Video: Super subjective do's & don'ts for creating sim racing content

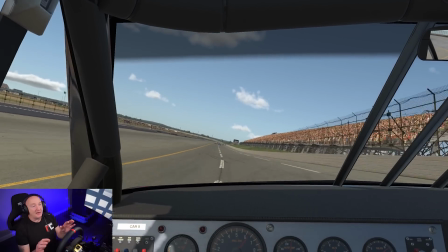[4:09]
I'll show you that in a second. But you've got to think about where your webcam is in relation to what else you've got on screen.
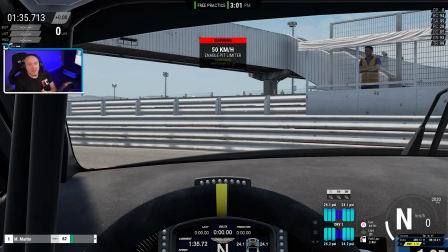[4:15]
So that's tip number four. So this is me in ACC. As you can see, the webcam is a lot higher than it normally is in iRacing. Above me you've got the lap times, which I'm not obscuring, and below you've got the relative and the pit boxes and all that kind of stuff, which won't be obscured either.
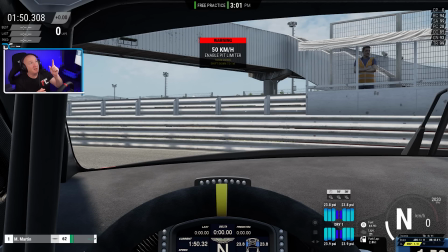[4:31]
So the viewer will get everything, and I'm kind of tucked up where I can on the A-pillar, just so I don't block as much of the screen as I need to really. The webcam is a little bit smaller, just to try and fit me on the A-pillar as best as I can.
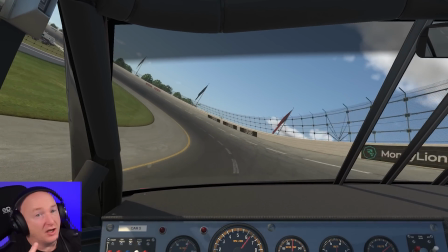[4:46]
Here's another one for you, a floating head. I've seen this before.
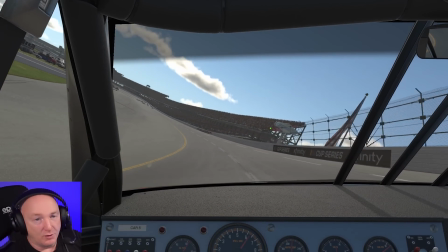[4:50]
For me, if I'm watching somebody, I want to see their rig, I want to see the surroundings, I want to see the wheel.
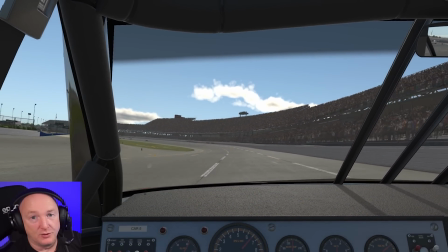[4:57]
I could be doing anything with my hands now and you wouldn't know. Thankfully I'm not.
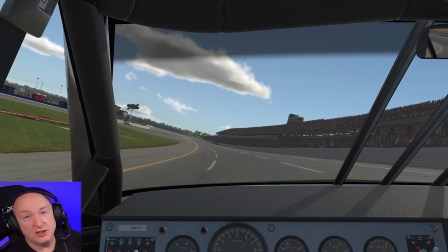[5:02]
But that's another no-no for me. It's just a floating head. Okay, here's another one for you.
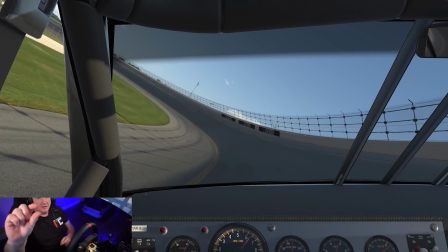[5:07]
What's going on here? Top of my head cut off. It's not hard to move the webcam a little bit to make sure that I'm in frame.
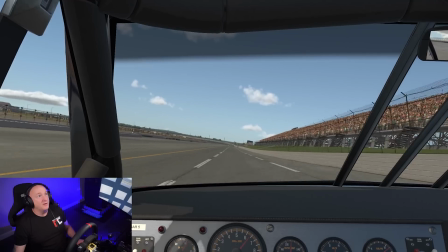[5:14]
Now, when I set up my webcam, it's set up, you wouldn't think so, but it's actually set up for a reason the way it is.
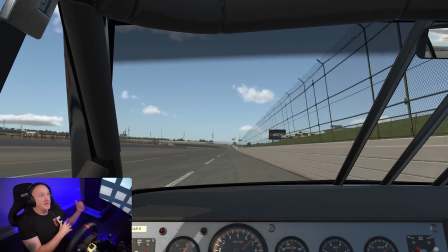[5:22]
So you can see my wheel, you can see my seat, you can see where I'm sitting, you can see the side screen.
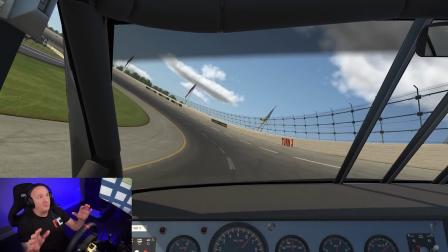[5:29]
It's the best I can do with the setup that I've got, but it is positioned so you can see as much of me,
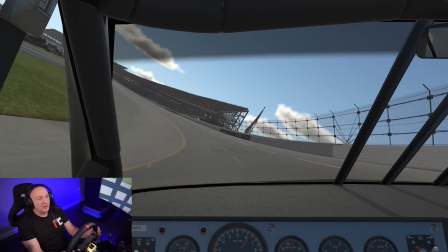[5:35]
as much of me as you possibly can from this angle.
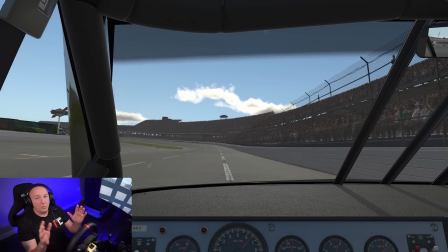[5:40]
Might not be a good thing, I know, but just think about where the webcam is placed and what the viewers
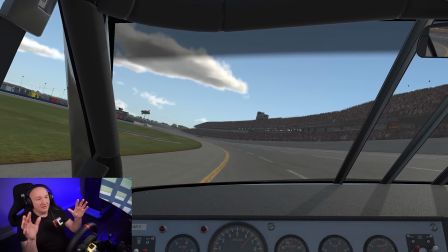[5:46]
might want to see other than what they're seeing on screen in relation to the race.
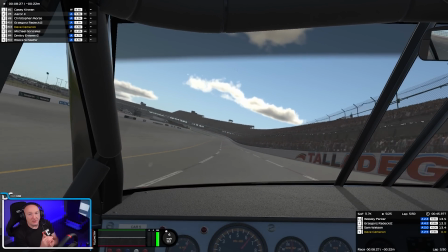[5:51]
So the next thing we're going to talk about is the audio. Now, as you can hear now, my voice is above the sound of the engine.
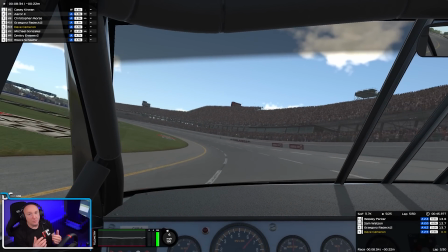[5:59]
I'm not being drowned out. You can hear what I'm saying quite clearly.
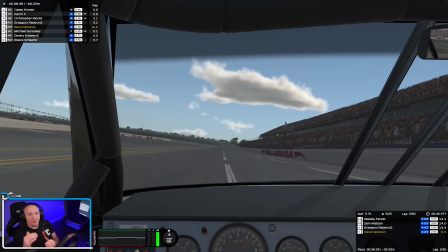[6:04]
Now, if the engine volume was bumped up and the mic volume was bumped down,
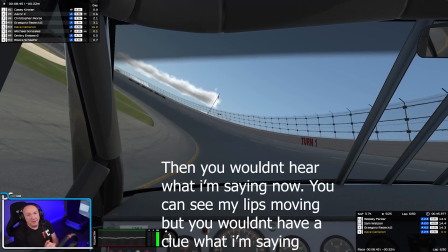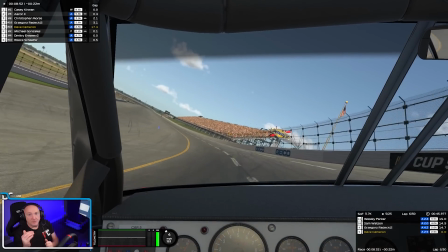[6:17]
the same can be said for having the mic volume way higher than the engine,
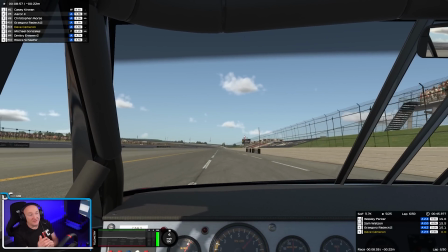[6:23]
and people can just about hear the engine, or I've seen streams where you can't even hear the engine at all.
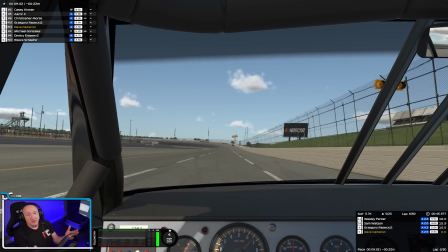[6:29]
People want to hear the engines of the cars that you're driving,
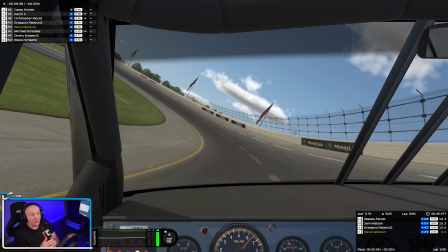[6:32]
so you need to do a couple of test recordings before you stream or before you actually record a race, just to make sure that you've got the balance completely right.
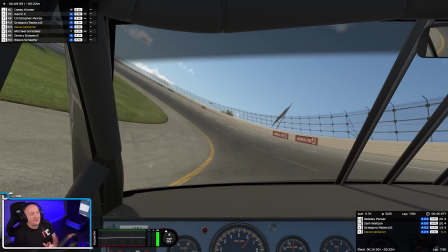[6:41]
Now, another thing I'm not a fan of is the heavy breathing down the microphone. I could maybe put the microphone close.
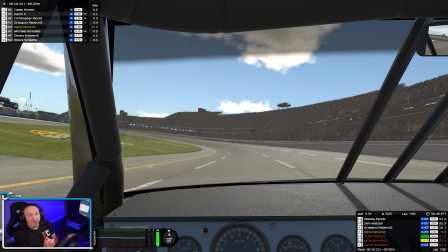[6:51]
Nobody wants to hear my mouth noises and heavy breathing, so bear that in mind.
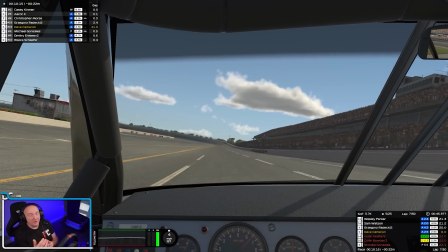[6:59]
Try and get rid of the... I'm as guilty as anybody.
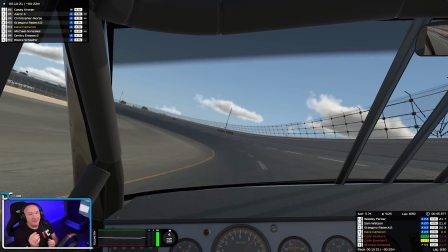[7:03]
When I edit a video, I watch it back and I hear the breathing and all the noises and I think, damn, that sounds awful.
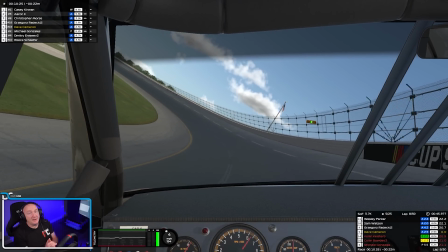[7:09]
So just bear that in mind as well.
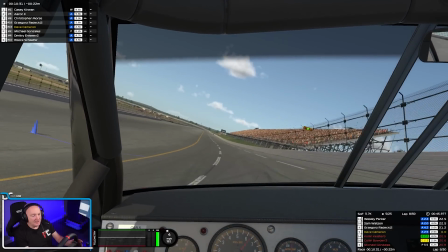[7:12]
Another thing that drives me absolutely insane is the magnetic shifters on your wheel.
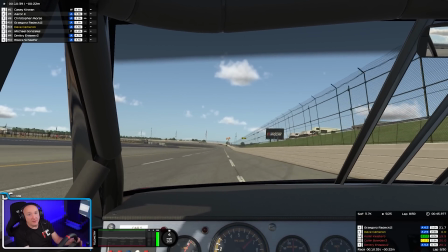[7:20]
The Fanatec ones are actually quite good. They're quite quiet. You probably can't hear them at all because they've got some kind of rubber dampening, but some wheels,
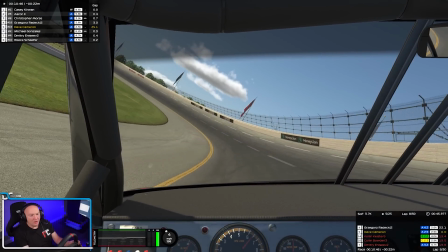[7:29]
like the iRacing wheels, all you can hear is click, click, click, click.
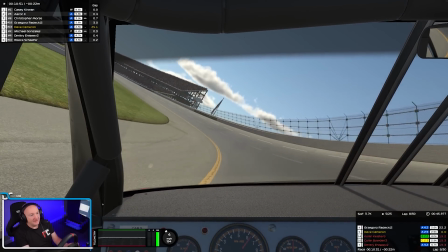[7:33]
It drives me absolutely insane. So that's another thing.
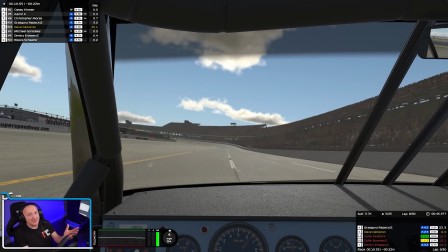[7:38]
It's that can be hard to get rid of depending on the microphone you've got,
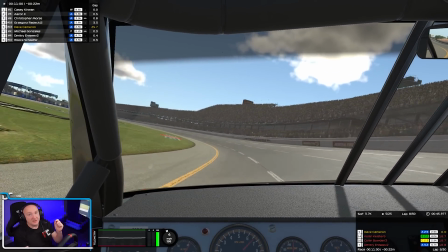[7:42]
but you can use filters on OBS such as VST plugins.
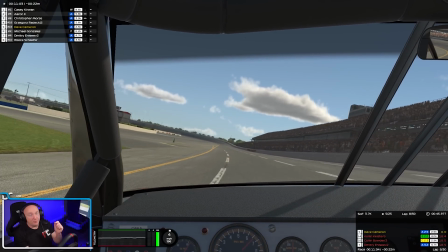[7:48]
They're brilliant. They're free.
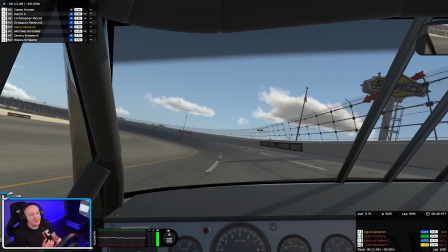[7:50]
Download them and you can set up compressors, a noise gate, equalizer, stuff like that on your mic.
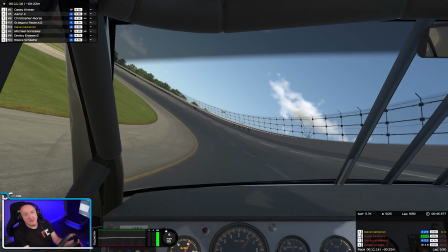[7:58]
So just a little bit of work can make it sound so much better. So that's another bugbear of mine.
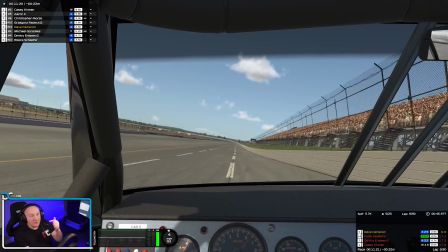[8:03]
Loud, breathy, slurpy noises and clicky paddles.
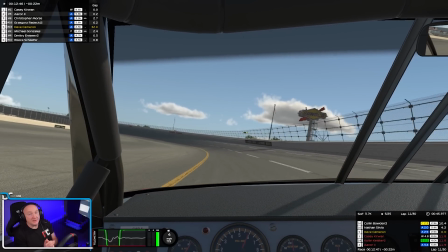[8:08]
So one other thing to consider when you're starting out creating content, whether that be on Twitch or on YouTube,
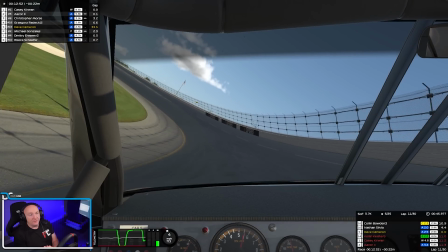[8:14]
is figuring out what kind of content creator you're going to be.